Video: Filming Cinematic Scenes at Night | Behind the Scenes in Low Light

Hey guys, welcome back to another cinematography video. My name is Zachary True.
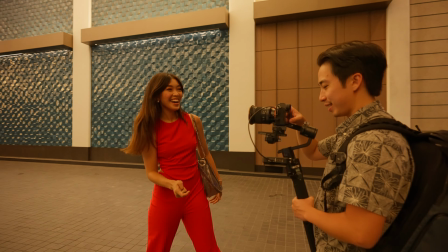I create videos on cinematography by sharing tips from some of my latest projects.
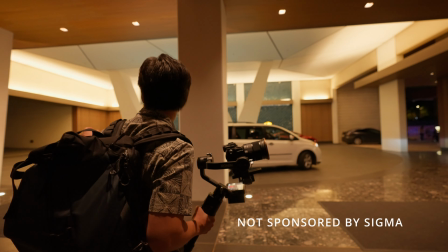This video is not sponsored by the lens that I used for this shoot, which was the Sigma 24mm f1.4 prime lens, and it's not a lens review. This is an educational tutorial showing how this lens can create different shots in various low light scenes.
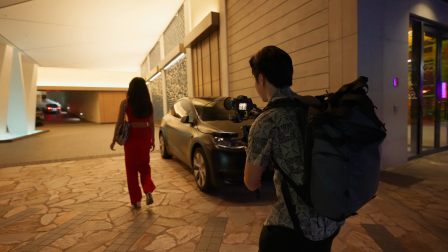I'll be going over various gimbal movements I use and camera placement.
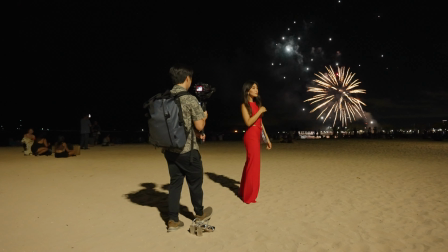Stick around because along with this helpful tutorial and behind the scenes,
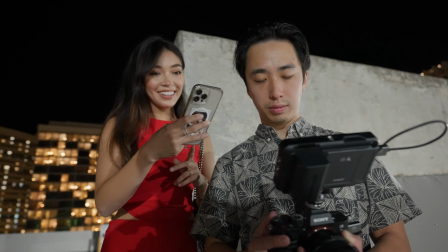I will share my reasons why I think the 24mm f1.4 is such a good lens to use in low light cinematography.
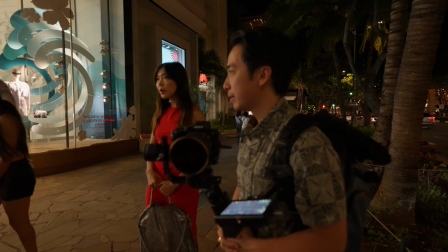I see pretty good lights over there. Okay. Let's walk over there and see what we can do.
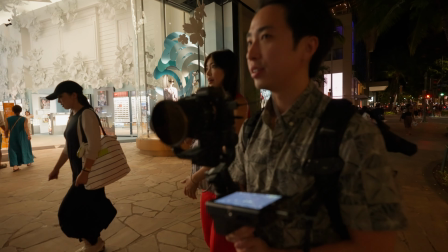Okay.
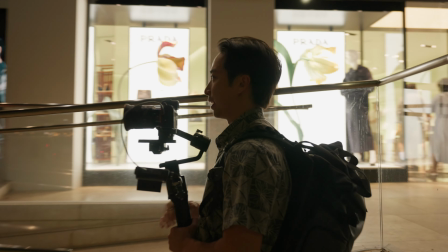Let's have you kind of lean. Oh yeah, this looks good.
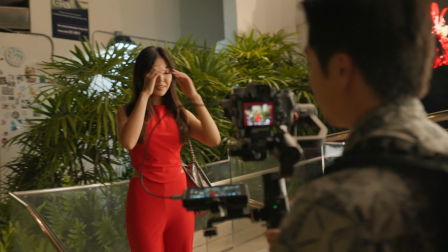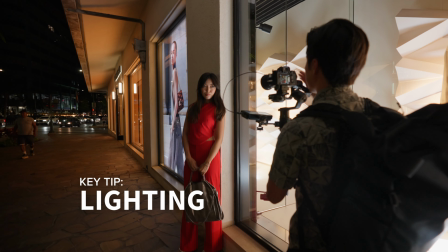So a key tip here is when you're looking for lighting, I like to pay attention to where the direction of ambient light is coming from.
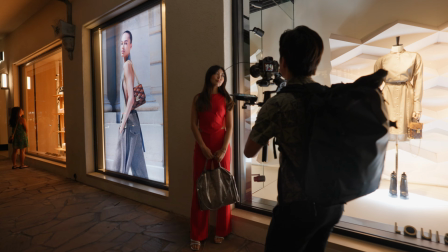Ambient light from shops are good sources of key light, which is what illuminates your subject.
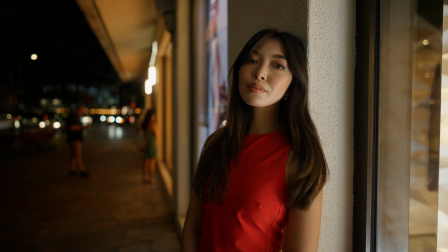Here, Courtney is centered in the cross light of the frame, which adds depth to the shot, making it cinematic.
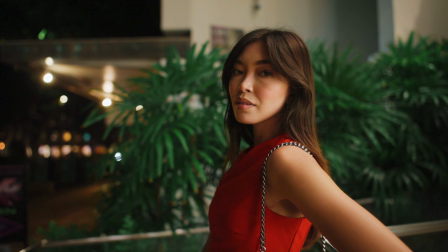I like to also pay attention to the background and see if I can add more detail and interest with some practical lights like street lamps.
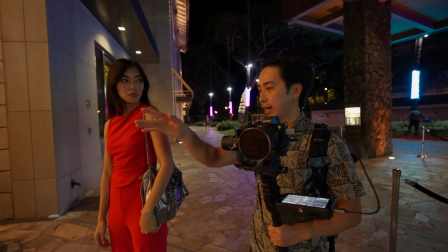Behind the car? Yeah, right behind that car. Okay. Yeah, but don't walk through that parking lot.
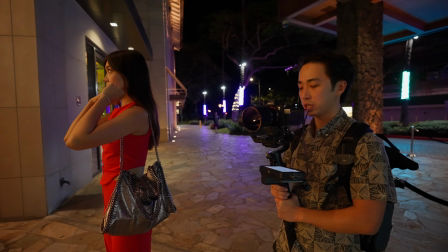We don't want to draw attention. So just stop right here.
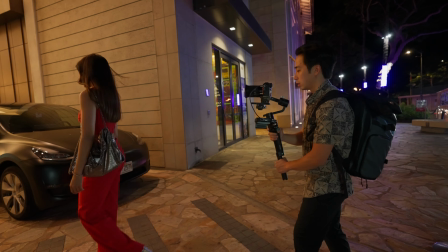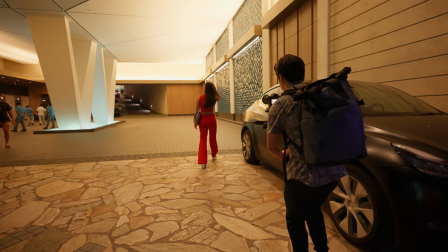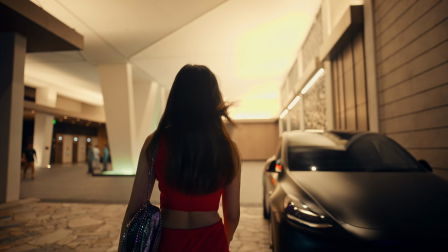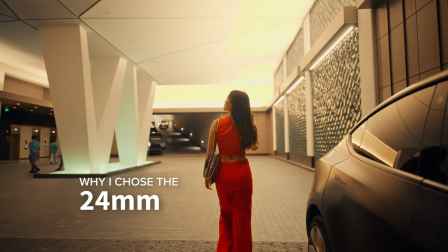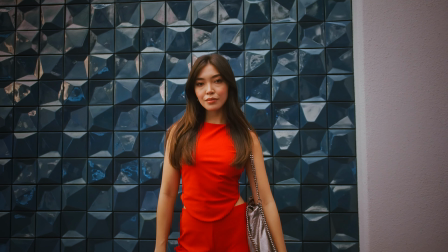So here's why I chose a 24mm lens at 1.4 and not a
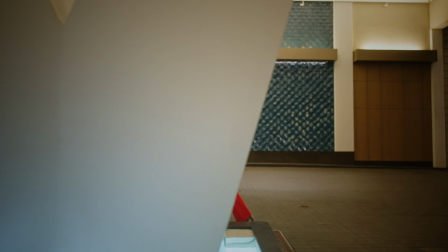35mm or 50mm or even a mid-range zoom lens that can capture it all.
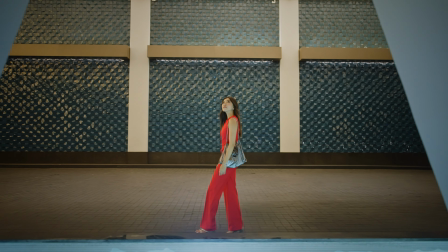For the shoot though, I was very intentional about using this prime lens.
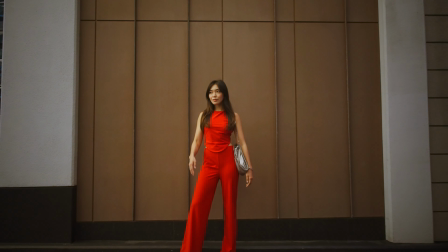I wasn't going for a tight, compressed background telephoto look that you would get from a longer focal length such as the 50mm and up.
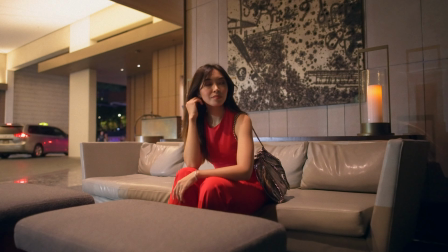I wanted to go for a softer look with just the right amount of separation from the background.
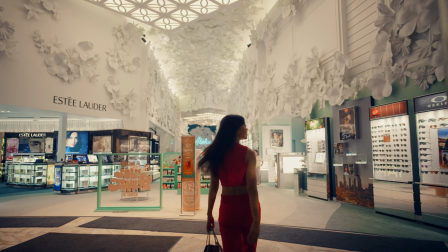The 24mm focal length is wide enough to show what's going on in the background without adding too much distortion.
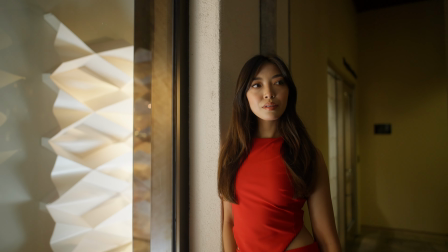And if you move closer to your subject at a mid-tight shot, it still makes them look flattering.
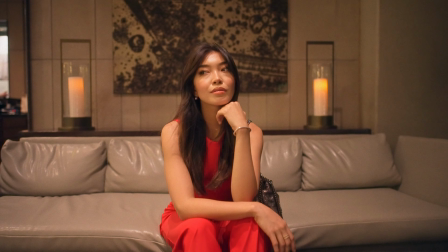Let's take a look at how I composed the sitting shot of Courtney right here. I like the symmetry of the two lamps behind her as she is centered in frame.
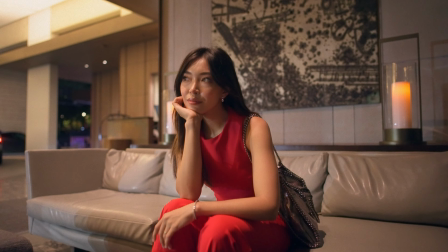Here's another angle that I liked. If I were to do a dialogue talking scene here with another actor, I would definitely use this camera placement to show this.
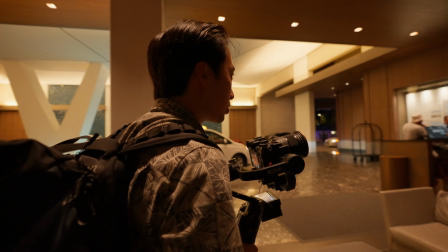And then we're gonna stop near those elevators. Yep. So the last thing you're gonna do is push the button on the elevator.
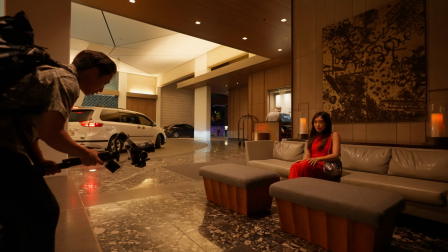Got it. Okay. Zoom lenses usually have an aperture as wide as f2.8.
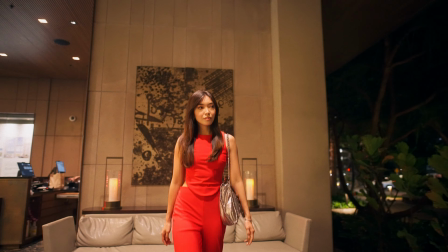Although that is suffice enough for low light in most cases, I find that 1.4 really creates that shallow depth of field that I'm looking for.
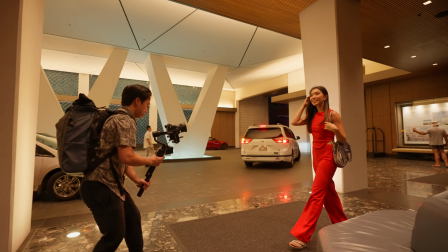You can allow the most amount of light through your lens, which is suitable for low light conditions.
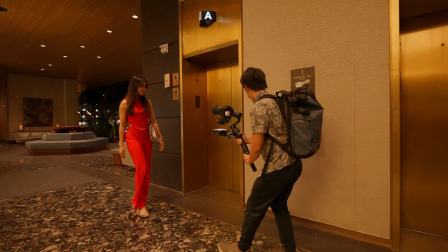Creating smooth movement on a gimbal was incredibly easy, and it's personally my favorite because you can freestyle and do so much with it.
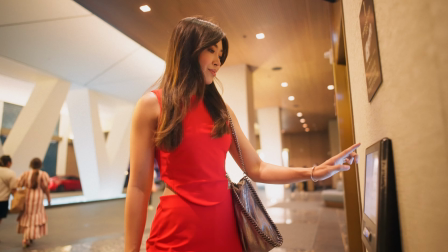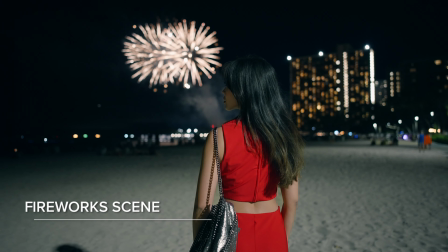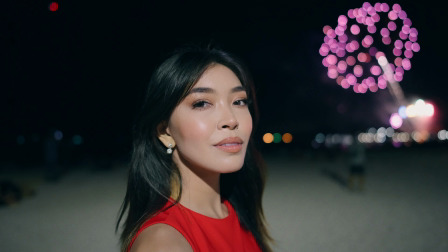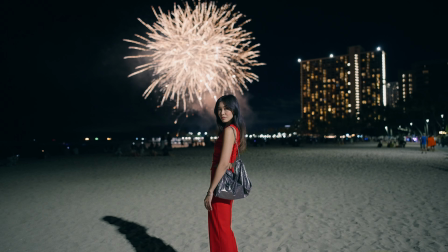This was my favorite part of the shoot as it worked perfectly for us.
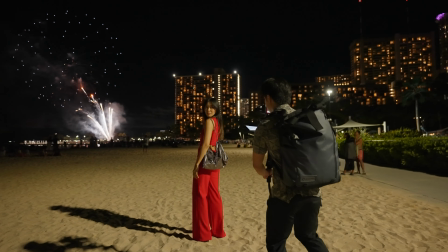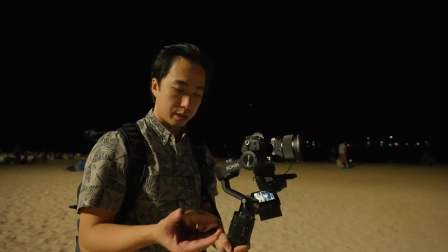Okay, yeah, exposure is much better.